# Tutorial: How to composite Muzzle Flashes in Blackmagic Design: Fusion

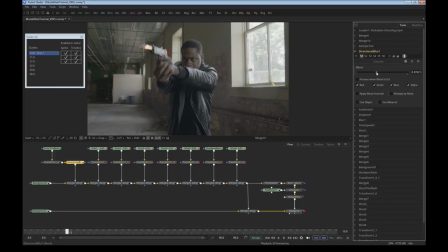1230s
Put the blend a little bit down so it mixes the two up together, and then put the blend of the total down a little bit. Put it like there, a little more intense like this, and I can even
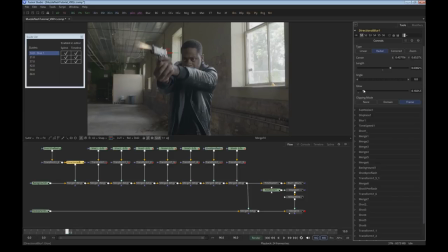1250s
put a little bit of glow in there to make it stand out a little better. If I play this one back, boom, that looks pretty nice. I'm going to do the same thing now for the other pre-flash.
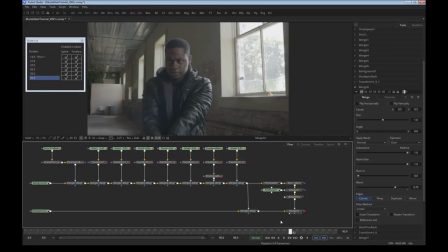1265s
If you're in a hurry, you could probably stop here and then call the shot a day, but there's still some room for improvement.
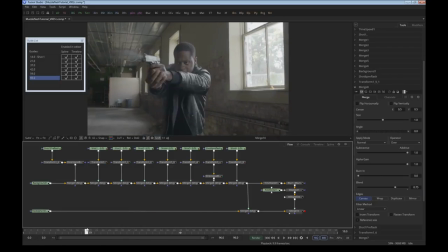1272s
So that's what we're going to add right now. The first thing I like to do is to make the background a little bit darker so the flashes stand out more. I add a curve tool, color curves tool, move everything
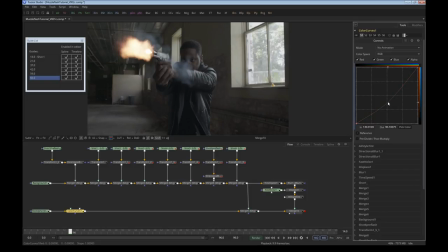1288s
a little bit down like that, with the curves, without the curves.
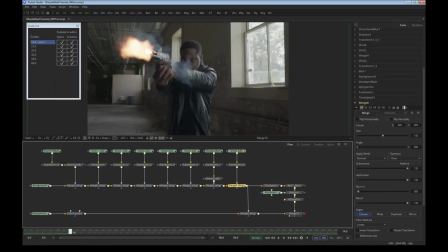1295s
Yeah, much better. Okay, great. Now it's time to let the muzzle flashes stand out even more. And we do this by adding a glow, or actually more of a soft glow.
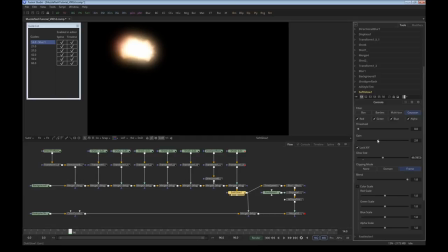1310s
We'll make it pretty intense. Work it down a little bit like that. Create a threshold and then work it back like this, blend it a little bit back, and then change the
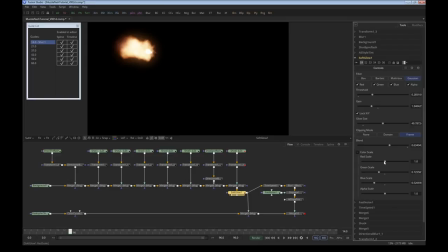1325s
color scale to make it a little more orange red like that, and then duplicate it by copy pasting it and create a very large radius like this.
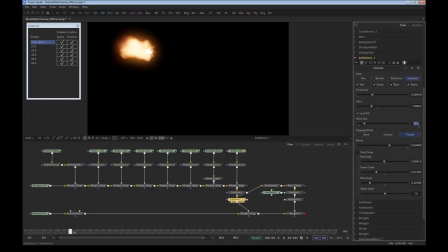1338s
Maybe even, well, that's too much, let's see, 125, and then put the blend, gain a little bit back,
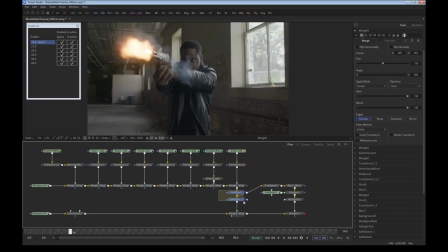1352s
and then let's see how much difference it makes with the glow, without the glow, and look how much better it blends into the original scene. Well, it kind of looks good already. Maybe it would be nice to have the glow also on the afterglow.
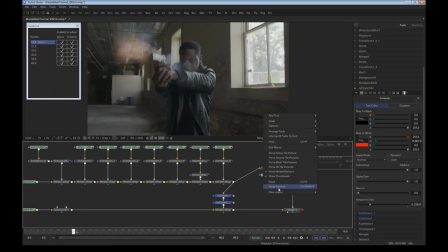1372s
To do this, we copy, paste, and paste instances, so this way we also have a glow on the afterglow, so to speak. Now I think it's time to start working on the interactive lighting bit,
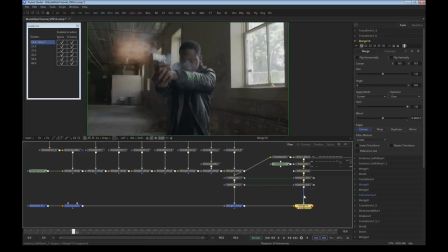1389s
because, well, there's fire, so it should have an influence on the environment. To do this, we create a curve tool and put it behind everything else.
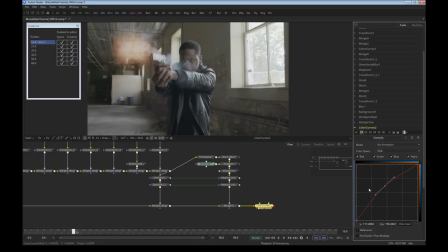1401s
Let's make the environment brighter, a little bit back for the contrast as well. Let's move the red down up a little bit. I mean, let's move the red up a little bit and move the blue
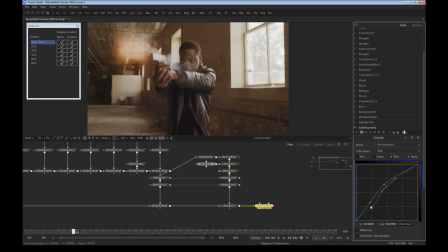1425s
down a little so it has a nice yellow fiery look to it.
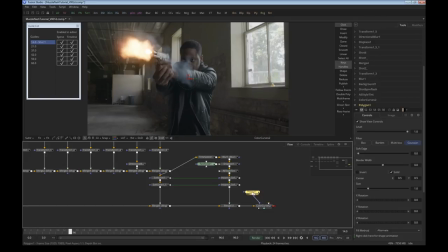1432s
Add a polyline mask. These are animated by default in Fusion, so there's no need to set separate keyframes, and just roughly mat out the environment flash.
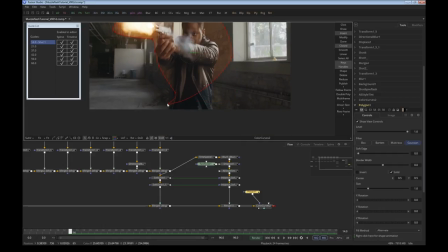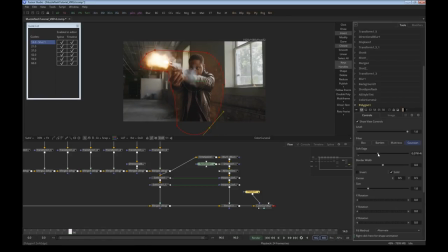1452s
Make it nice and soft. It doesn't have to be very precise.
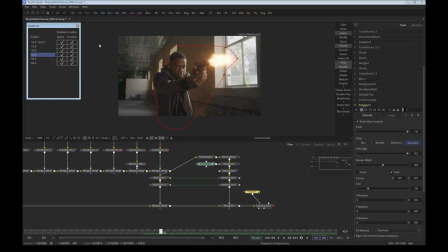1463s
Just have to move it a little bit so it matches up. Yes, that will do nicely. The only thing now is that, of course, it happens in all the frames and there's no need for that.